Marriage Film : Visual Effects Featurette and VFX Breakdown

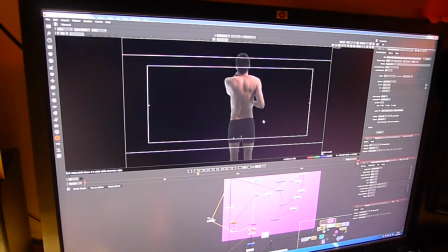0:00 This is our cutout version of Chris here, and then we're going to pop him into a 3D environment.
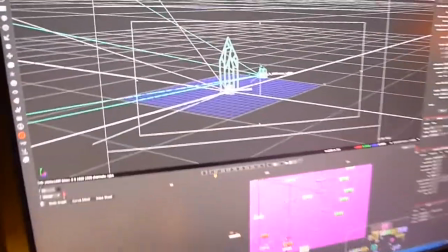0:04 And what we've done is that we've set up a camera, which is our new virtual camera, to reveal the city as a whole.
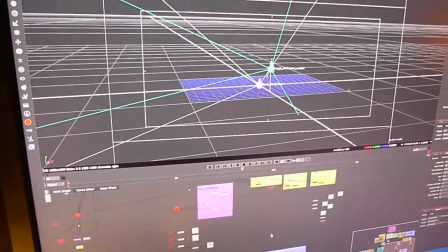0:11 But of course there's nothing here at the moment. We can build up the city all the way from, first thing in the background would be the sky.
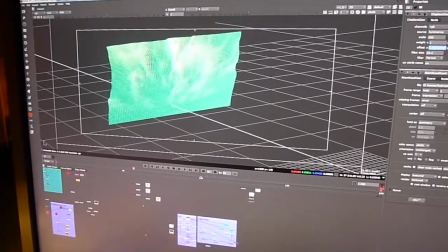0:18 And what we've done here is that we've painted an image and used some stock photography to create a sort of thundery cloud image.
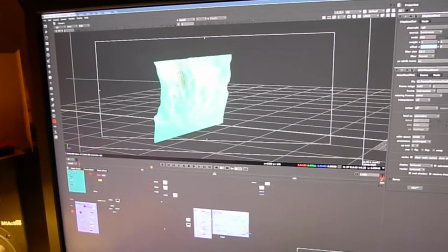0:23 Then we're using that on top of this, and we're pushing out this where the clouds are,
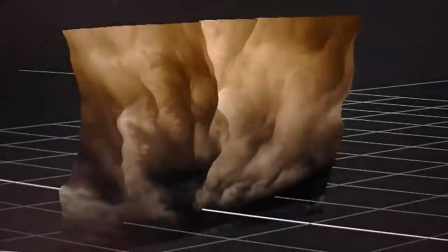0:30 so that as we animate it, it will make it look as though the clouds that are closer to us are moving faster.
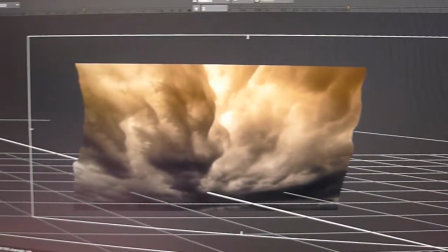0:35 And then on top of that, we'll add in some different lightning and things to actually make the sky a bit more alive.
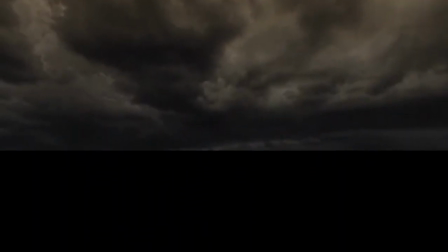0:41 And then what we do is that we create the virtual London.
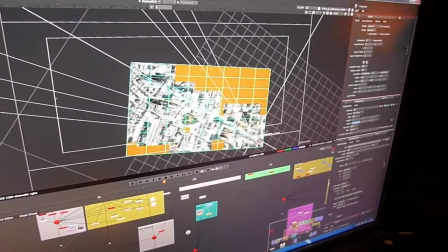0:45 And the way that we've done this is that we start off with, which is something from Google Maps that gives me an idea of spacing within the city.
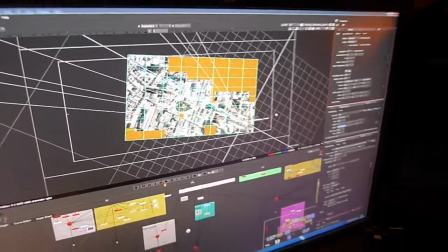0:54 So I know, for instance, that our reference photography used for this was done by a photographer called David Banks, who very kindly agreed to allow us to use this. And I know that he took the photographs from a building in the Barbican.
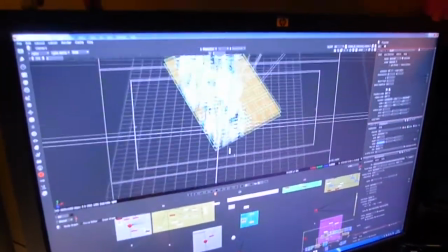1:06 So basically what we do is we take this map here, and then we can cut out and place individual images.
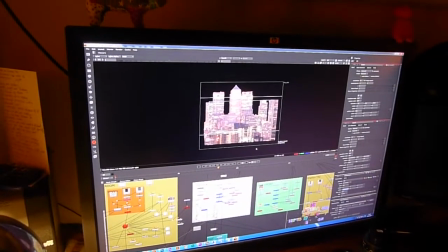1:13 This would be an image of Canary Wharf. We've got an image of the Gherkin and Tower 42.
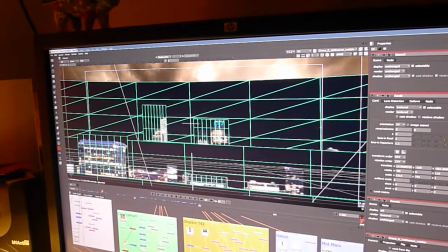1:19 What I've done here is I've combined both the image and also this, which is an animation of the lights at the top.
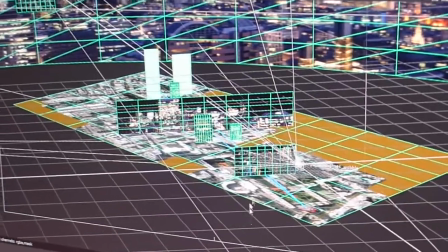1:26 So the lights animate. And then at the end of the day, all of this gets mapped onto a single card within 3D.
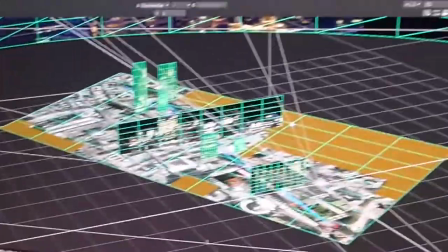1:35 And what we've got here is that we've got our London. So we've got the sky, and we've got all the individual buildings with all the animation.
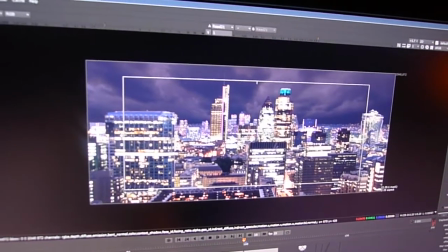1:43 Now, what we've done is that we've not only created this view, but we've also got a view of just the lights.
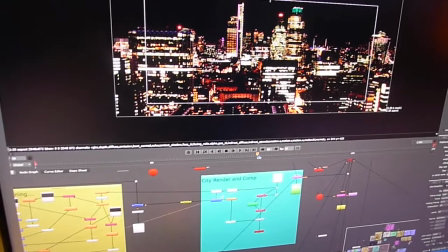1:48 And then this section down here is all about trying to make that look a bit more realistic by taking the lights, blurring them, giving it some heat haze.
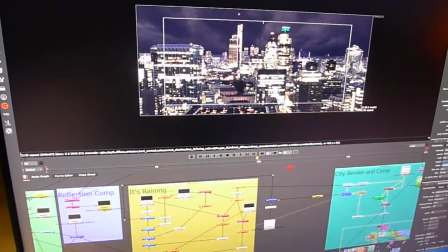1:57 Next step is to actually start adding the weather. So what I've got here is a number of sequences of some rain that we've created,
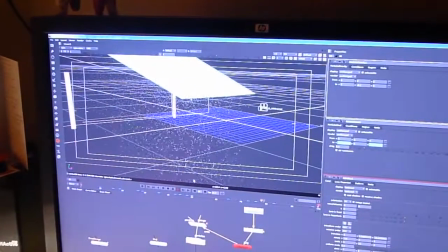2:05 and these are created within here using what we call a particle system. So lots and lots of individual images raining around.
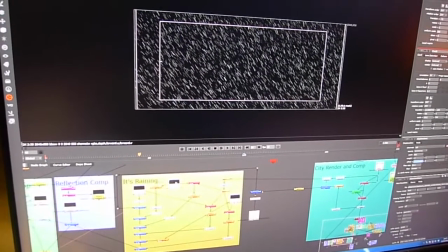2:13 We've got rain for the foreground, we've got rain for the midground, and we've got the distant rain as well.
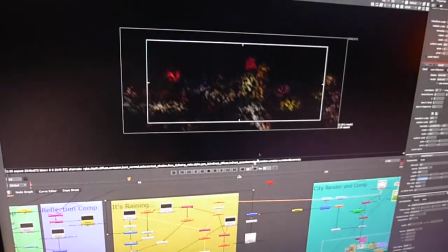2:19 And then what we can do is that we can create that effect where rain becomes backlit. So we use the colours of the city to help backlight the rain.
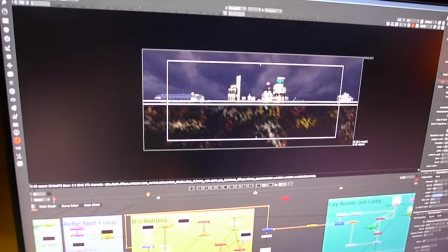2:27 And then we merge all of these together with the rain and also the halos around the lights.
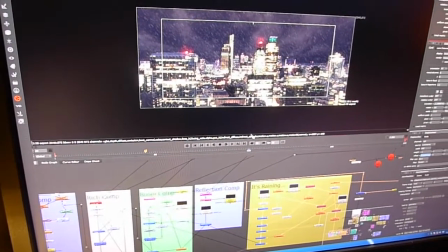2:33 Next port of call is obviously there's some windows there. What we've done is that we've taken the actual physical set,
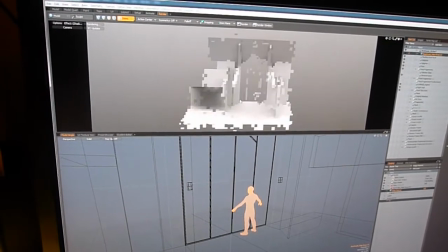2:41 we've rebuilt it in here because the windows of the location were great, but they're actually doors, and that's not really what we're looking for.
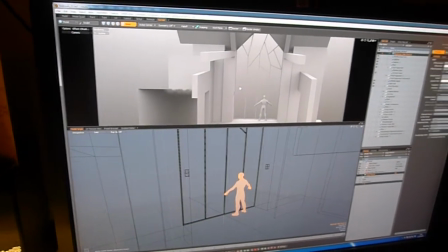2:48 So we've generated some windows here that are much more reflective of the story,
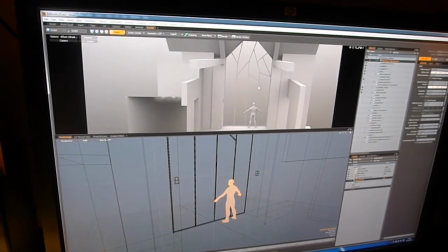2:53 because these represent the fragmented G8, and we rebuild all the reflections.
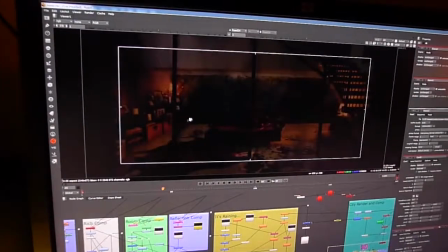2:57 So the end result of this is a series of images, which is basically just the animated reflection.
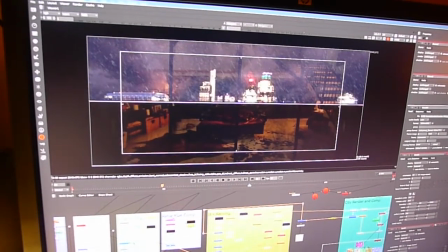3:04 So what happens next is that we add that reflection to the top of the city. So we start making it look more like we're actually in a room now.
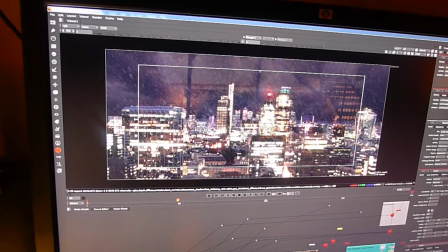3:11 The room obviously includes the frame of the window and the sides. One of the important things though is the glass itself.
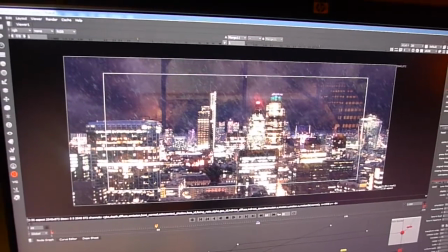3:18 Glass is never totally transparent, and what we need to do is we need to make the glass quite dirty.
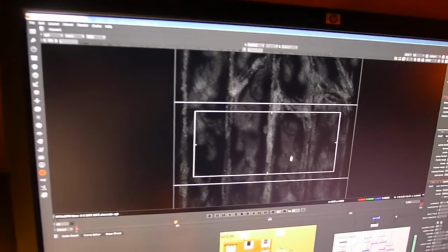3:22 So we've painted some textures, mixed in with some dust and some patterning,
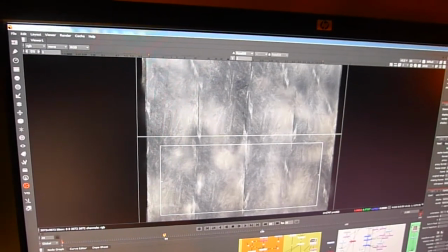3:28 and then that feeds into our recreation of the bedroom. This is the output of that, so it's just the actual room itself.
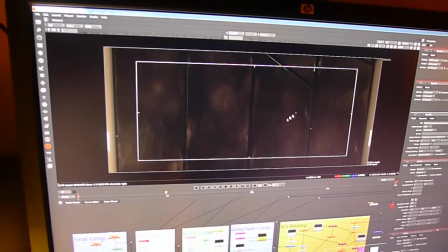3:37 It's the framework, it's the dirty windows, and it's the sides.
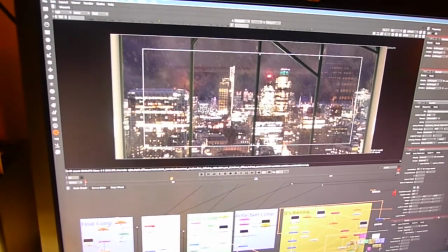3:40 We add that on top of our city, and we can still see the elements of the dirt and things.
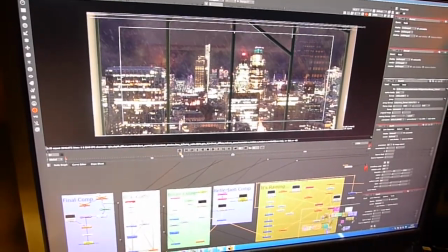3:48 And the important thing is that as the camera moves, then the reflections move independently, and also the dirt on the window moves appropriately.
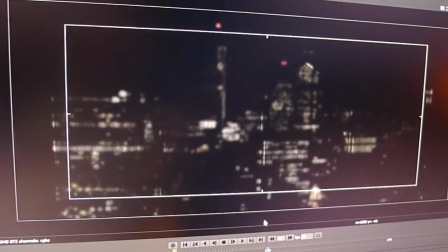3:55 One of the things that's important though is that when we're trying to make things look realistic, then we will take the light and we'll bleed the light around the edges.